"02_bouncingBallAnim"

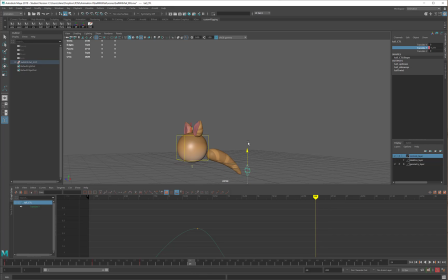(8:19)
And then at frame 24, the ball hits the ground, the tail comes up. Frame 27, the ball is up just a little bit, so I'll move the tail down. And at frame 30, up.
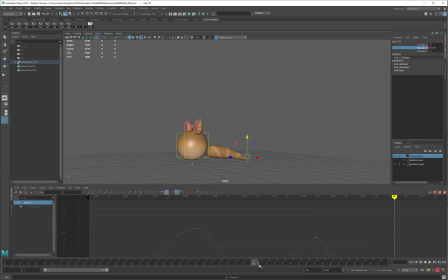(8:40)
Frame 32, down. And frame 34, up. So again, let me just take this graph and frame it,
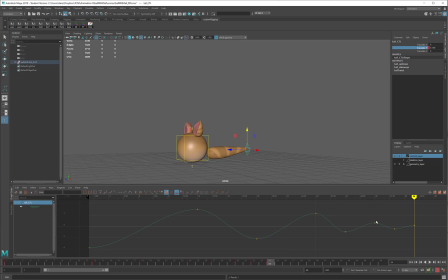(8:55)
and you can see that I've got these nice S-curves going on, and that's usually a pretty good sense of arc motion. So let's take a look and see what that does. And now you can see it looks like the tail is reacting to the ball's bouncing, which is pretty nice.
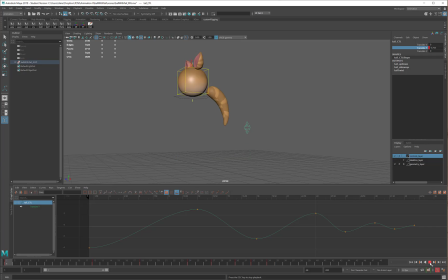(9:14)
And I could go back, I could tweak that a little bit further. I think I might like it to be maybe a little more down here, maybe even a little more up here. And that might give me a little more exaggeration.
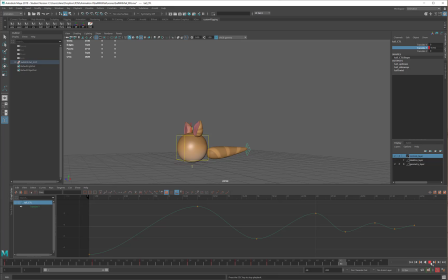(9:31)
And whenever you're happy with yours, the next step is to move on and tackle the ears. The ears are going to be similar. For me, what I like to do is I like to take all 4 of them.
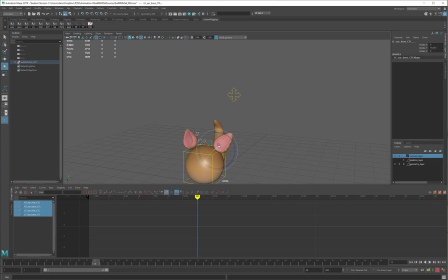(9:50)
And in this case, when I rotate, I'm going to be rotating Y, so I will set my initial keyframe. When I selected these, I did shift select them, and you'll note that in the graph editor, I can see all 4 of them listed individually.
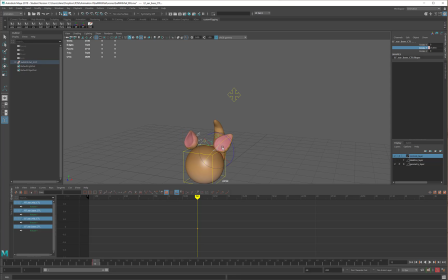(10:09)
What I'm going to do is I'm going to say here where the ball hits, I would like them to be rotated back. And that'll give me a nice curve there. Then at frame 1, I'll rotate them so they're a little bit forwards.
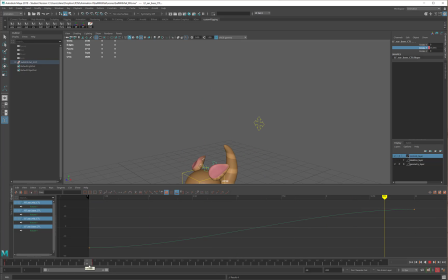(10:30)
That's going to be my graph. And I'll just go through and continue to do the same thing. So at frame 18, the ears will flip forwards. At frame 24,
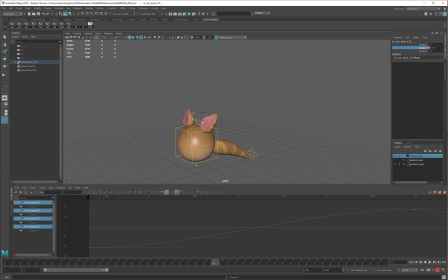(10:47)
backwards. 27, forwards. 30, backwards.
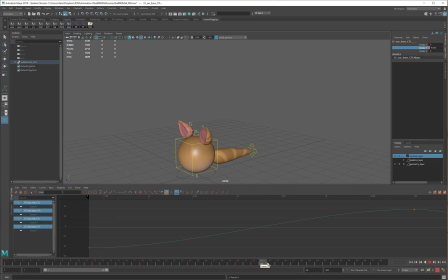(11:02)
32, forwards, and 34, backwards. And if I frame my graph, you'll see that it looks very similar to the tail graph.
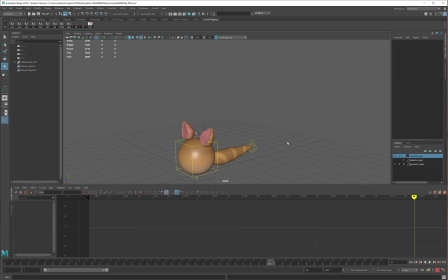(11:16)
It's taking on that same shape in those same positions. So let's take a look at this animation. And now it looks like all of the ball's extremities are responding to the bounce that the ball is doing.
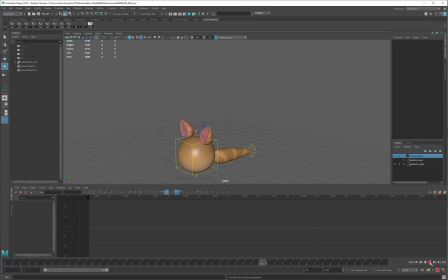(11:31)
So that's pretty good. Now if I wanted to give the ball a little bit more character, I could go through and take some of the ear controls. Maybe I will do these two. And what I'm going to do is I'm just going to take this whole entire graph.
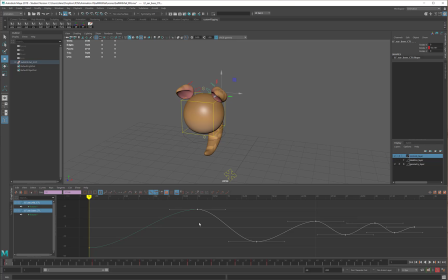(11:51)
I will use my Move tool. I'm going to hold down the Shift key, which allows me to move in one direction here in the graph editor. And I'm just going to middle mouse drag and move them all one frame over this way.
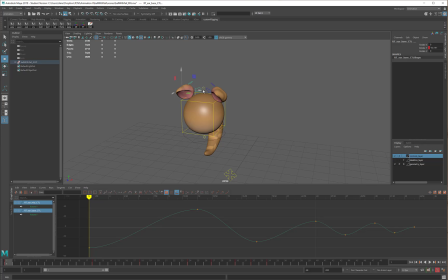(12:07)
Then I'll do the same thing on these two. I'll take this graph. You'll note I'm leaving the first keyframe in place. I'm going to Shift middle mouse drag and move them all over one frame in the other direction. What that's going to do is it's going to offset the motion of the ears.